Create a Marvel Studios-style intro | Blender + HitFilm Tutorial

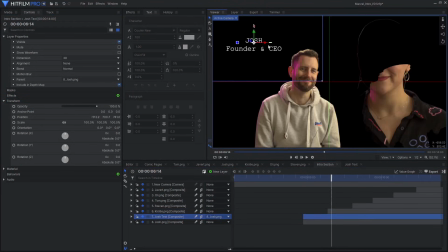[8:16]
Move the text closer to the camera to add more depth to the scene and adjust the position to your liking.
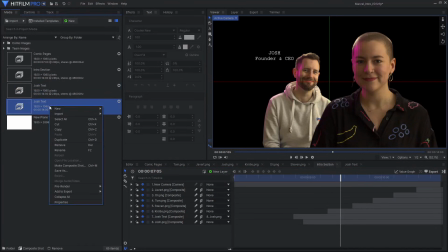[8:25]
In the media panel, duplicate the text comp, rename it, and edit the text layer within. Repeat the process of adding it to the scene and positioning it. I also chose to reduce the scale and give the text layers a slight rotation.
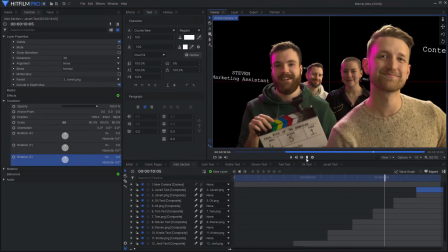[8:44]
Now that the main elements of the scene are in place, it is time to add some more detail and atmosphere to the shot.
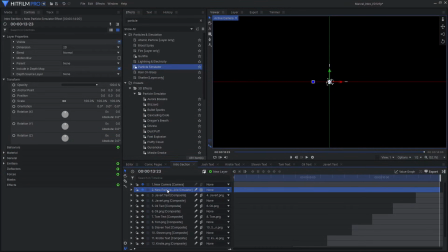[8:50]
I'll start by creating a fog effect using the particle simulator. Set the emitter shape to cube and increase the dimensions so the box encompasses our entire 3D scene. Choose one of the built-in textures and increase the scale so the particles fill more of the frame.
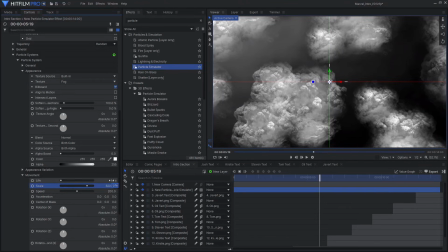[9:10]
Also make sure that the particle lifetime extends for the entire duration of the shot.
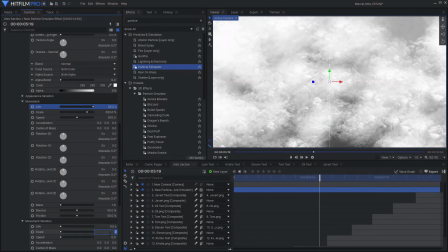[9:14]
Add some variation to the scale, as well as the texture angle and texture angle per second controls.
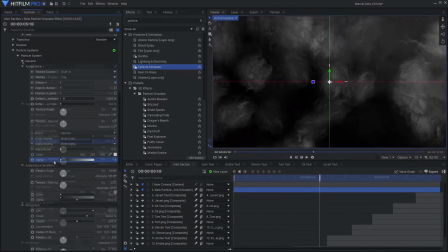[9:23]
Reduce the alpha to make the particles more transparent.
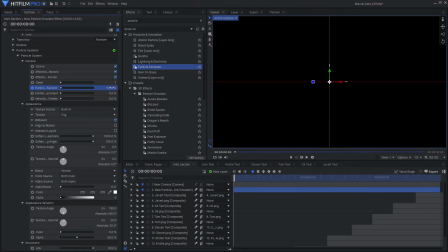[9:25]
At the beginning of the shot, keyframe the particles per second to start around 1000 and drop down to 0 over a single frame. Set the time shift to -1 second so the particles are created before the shot begins.
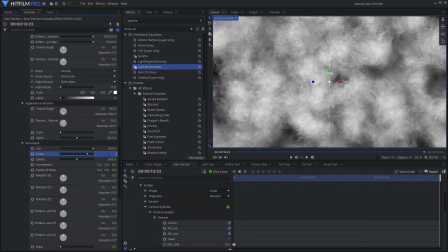[9:41]
Once you have the basic fog effect created, feel free to play around with the different settings such as speed, texture, scale, and particles per second.
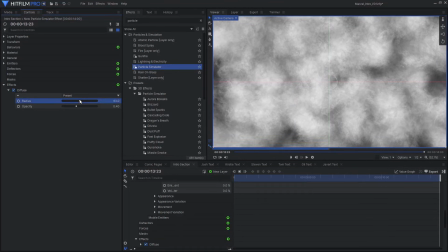[9:49]
I also chose to add a diffuse effect to soften the particles.
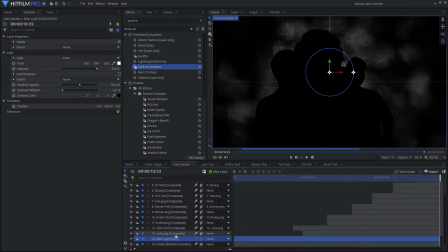[9:54]
Next, I added a 3D light to the scene to help the fog particles match the lighting on the photos. I chose to disable illumination in the material controls for the images and text layers so the lights wouldn't affect them.
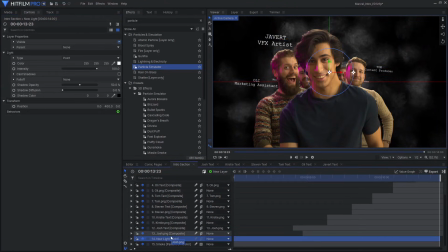[10:07]
But you could also separate the lights from the 3D images using a 2D layer. I moved the first light to the left side of the screen, set the falloff to linear, and adjusted the reach so it wouldn't affect the right side.
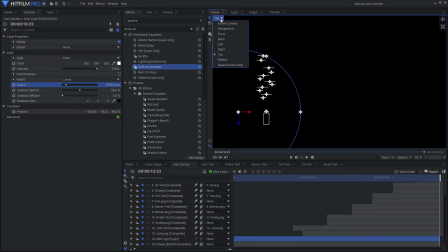[10:22]
I also moved the light in front of all the particles in Z-space and parented it to the camera so it would illuminate the particles more evenly and consistently,
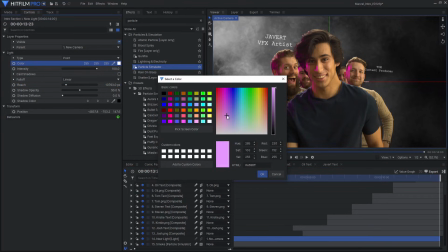[10:31]
even when the camera moved. I then changed the color to magenta to match the magenta side light on the photos.
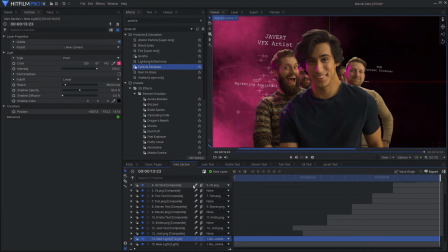[10:39]
Next, I duplicated this light, moved it to the right, and changed the color to be yellow.
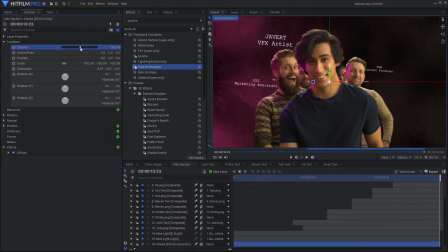[10:45]
Finally, adjust the opacity of the particle simulator layer to make the fog effect more subtle,
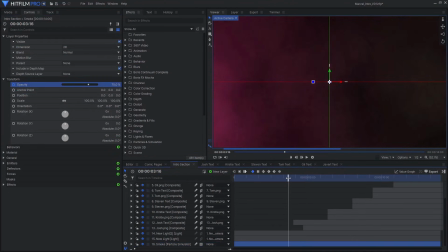[10:51]
and fade it in so it isn't visible for the first few seconds where the comic pages will go.
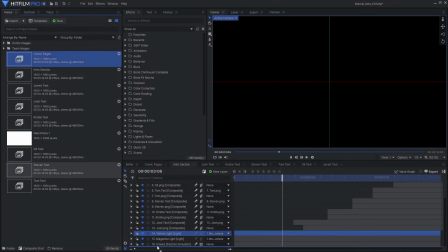[10:59]
Drag in the comic pages comp from earlier and fade them in at the beginning of the shot. Set the layer to 3D and parent it to the camera. This way, the comic pages don't appear to fly away when the camera starts moving,
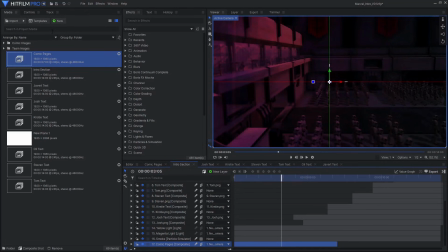[11:14]
but the layer is still 3D, so we can rotate it and move it in 3D space as needed.
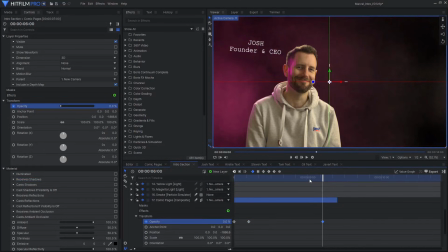[11:21]
Animate the opacity to fade out once some of the other text and images start coming into view.
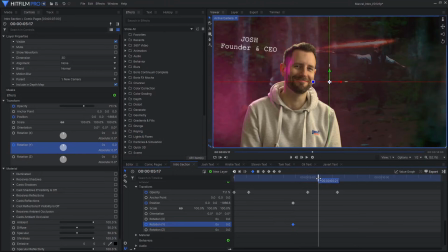[11:30]
Animate the position and Y rotation to push and rotate the comic pages back as they fade out.
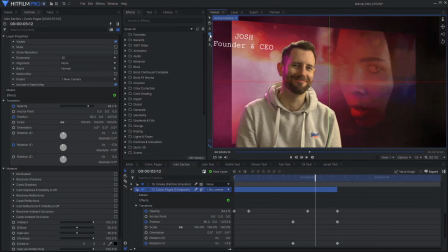[11:39]
You will notice hard edges where this layer ends, so double-click on the rounded rectangle mask tool. Set the feather direction to in, and increase it to get rid of the hard edges.
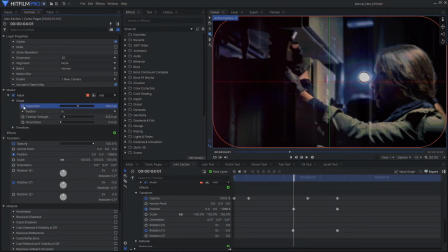[11:53]
Before the comic pages start to move, the feather isn't needed, so I animated the mask expansion to increase and hide the feather. I also adjusted the Z position of the layer to bring it closer to the camera and hide more of that soft edge.
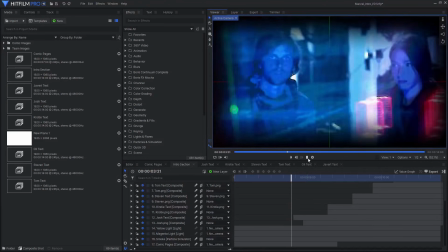[12:08]
Now the sequence starts off with the flipping comic pages and smoothly transitions into the next section.
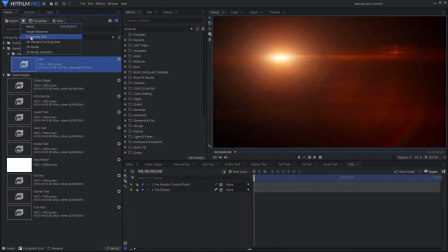[12:16]
To add more visual interest to the 3D scene, I added some light flares using the Radiance 3.0 preset pack.